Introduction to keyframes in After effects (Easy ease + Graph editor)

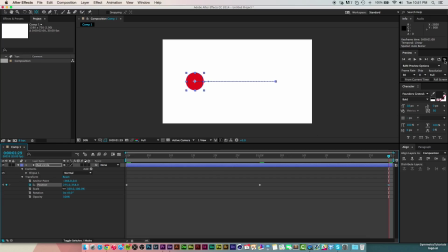[8:15]
Now if we do a quick preview, like I said, these are just the linear keyframe, nothing special. So we have point A, point B, yada yada, nothing special. But now we're going to add the easy ease and easy ease out keyframes. So for the first keyframe, we're going to select, or like I said, you can navigate your keyframes like this.
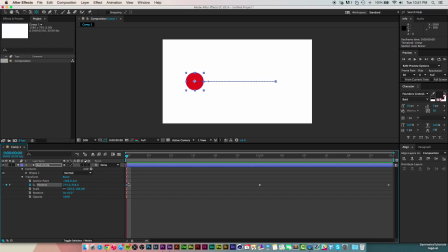[8:34]
So we're going to go to the first keyframe down here at 0 seconds. We're going to right click it, and you'll know it's highlighted when it turns blue. But if sometimes if you're on CS6 or below, it's going to turn yellow. But we're going to right click on it, and then you're going to bring up this little dialog box.
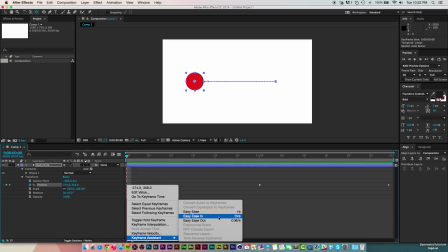[8:49]
And we're going to go down here to Keyframe Assistant and then hit Easy Ease In. And that's just going to ease it on in.
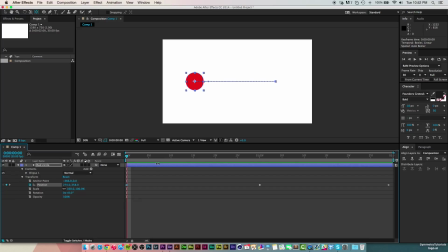[8:56]
So if you're starting at the beginning of the keyframe, as for this one is, you want to do it as the easy ease in. If you're going to the end of a keyframe or the end point, you want to make sure it's easy ease out. So for the middle one, since it's going over here to point A, we're going to make it easy ease out.
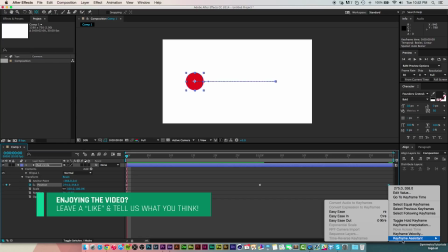[9:15]
And same for this one, easy ease out. So if we do a quick preview,
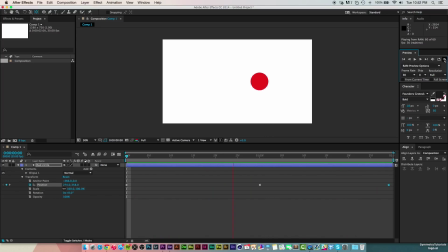[9:21]
once it previews, you see it's a little bit, we get a little bit of a smoother transition between both A and B, and you get a, it just, like I said before, it just eases into that keyframe. So using these, using easy ease in and out, it's really helpful and will help create a little bit of a smoother animation for you.
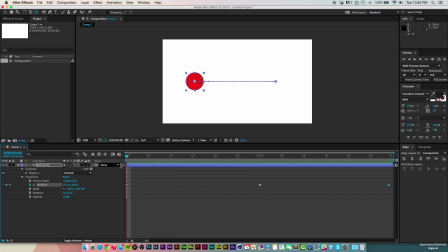[9:39]
Now to make it a little bit more realistic, You can add some motion blur to it. So if we go up here, make sure our red circle is still selected, and you can click the enable motion blur. Now, if we were to RAM preview it, you're like, oh, okay, we have motion blur on, but technically it's not on yet.
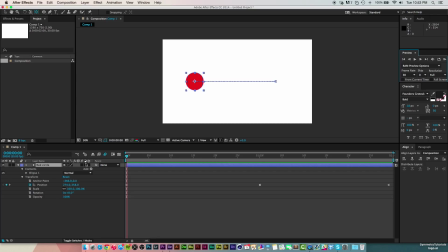[9:56]
You actually have to enable it in the layer panel over here. And if you see here, we have our motion blur enabled, but you also get it down here. So you have to, it has to simulate, just because you have it on doesn't mean it's simulating on the red circle.
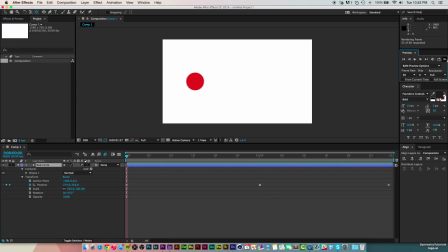[10:10]
So you can just click that and I'll add the icon. And now if we do a RAM preview, now we get some nice motion blur, and it just adds a little bit of, it just makes it look better and a little bit more of a realistic movement back and forth.
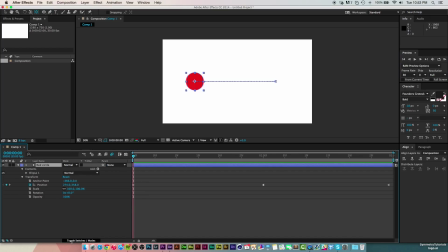[10:26]
Now, if you don't have the motion blur thing enabled, you can go down here to toggle switches/modes, and you can toggle that off and on. So normally it's sometimes it's like this, but you can just switch it back and then you can enable the motion blur, etc. So there you go, we have that. So there we go.
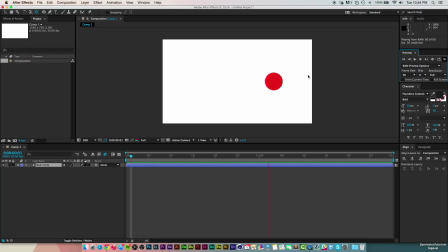[10:45]
Let's just do another quick RAM preview, give you an idea. So there you go. The motion blur and the easy ease just makes it really nice and smooth. So yeah. So now we're going to be working with the graph editor.
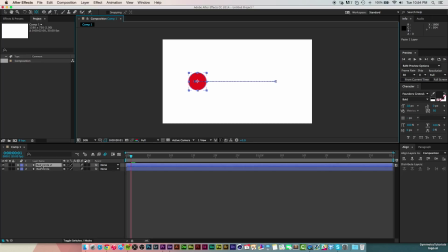[10:58]
So what we're going to do is we're actually going to duplicate this by hitting Control or Command C, Command V, and that's going to duplicate our thing.
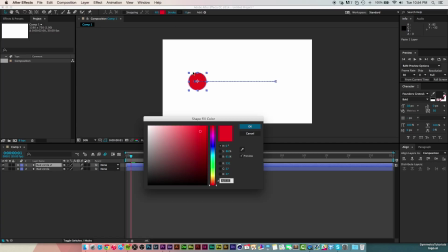[11:06]
And what we're going to do is we're actually going to change the color of this to a blue, like so.
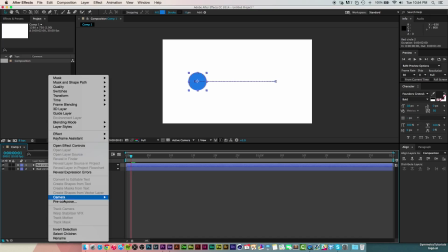[11:13]
And we're going to rename this to Blue Circle.
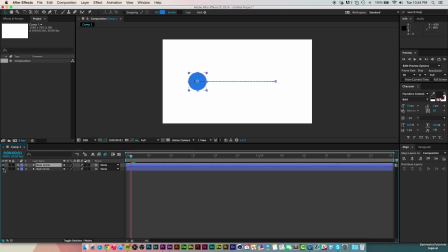[11:19]
And once we have that, we're actually going to turn off our red circle for now because we're done with that. And like I said, so this has the same properties as it did with the red circle. But now we're going to be working with the graph editor. So if you want to work with the graph editor, you go over here to our timeline and then you're going to get this little icon and it says graph editor.
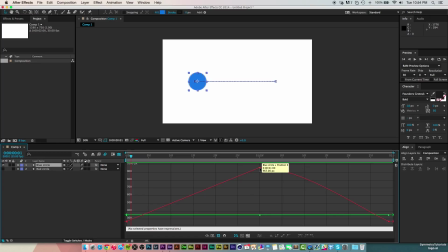[11:37]
Once you click that, you can see we get this nice graph and it shows exactly what's being shown on here. If we open this up, let's open this up again. It's showing exactly what's on here, just in graph form.
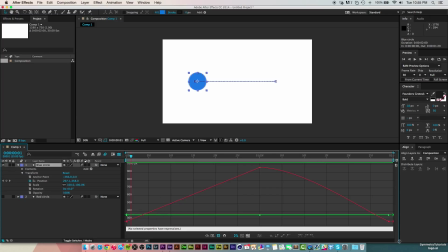[11:50]
So you get, you know, point A, you get the center point, and then point B. And you can see where the easy ease is coming in. So if, like I said, for the linears, as you saw before, the linear keyframes were just straight. But the when we add this easy ease, you could see it adds like this kind of slight bevel to it.
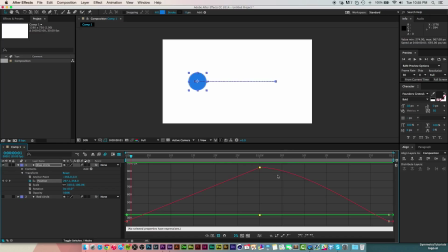[12:08]
And what we're going to do is we're going to start manipulating this in a way that we feel that will give it more of a smooth animation. So what we're going to do is we're going to make sure our blue circle is selected, and we're going to make sure that all three of our anchor points are selected here by holding shift, clicking on them and holding shift.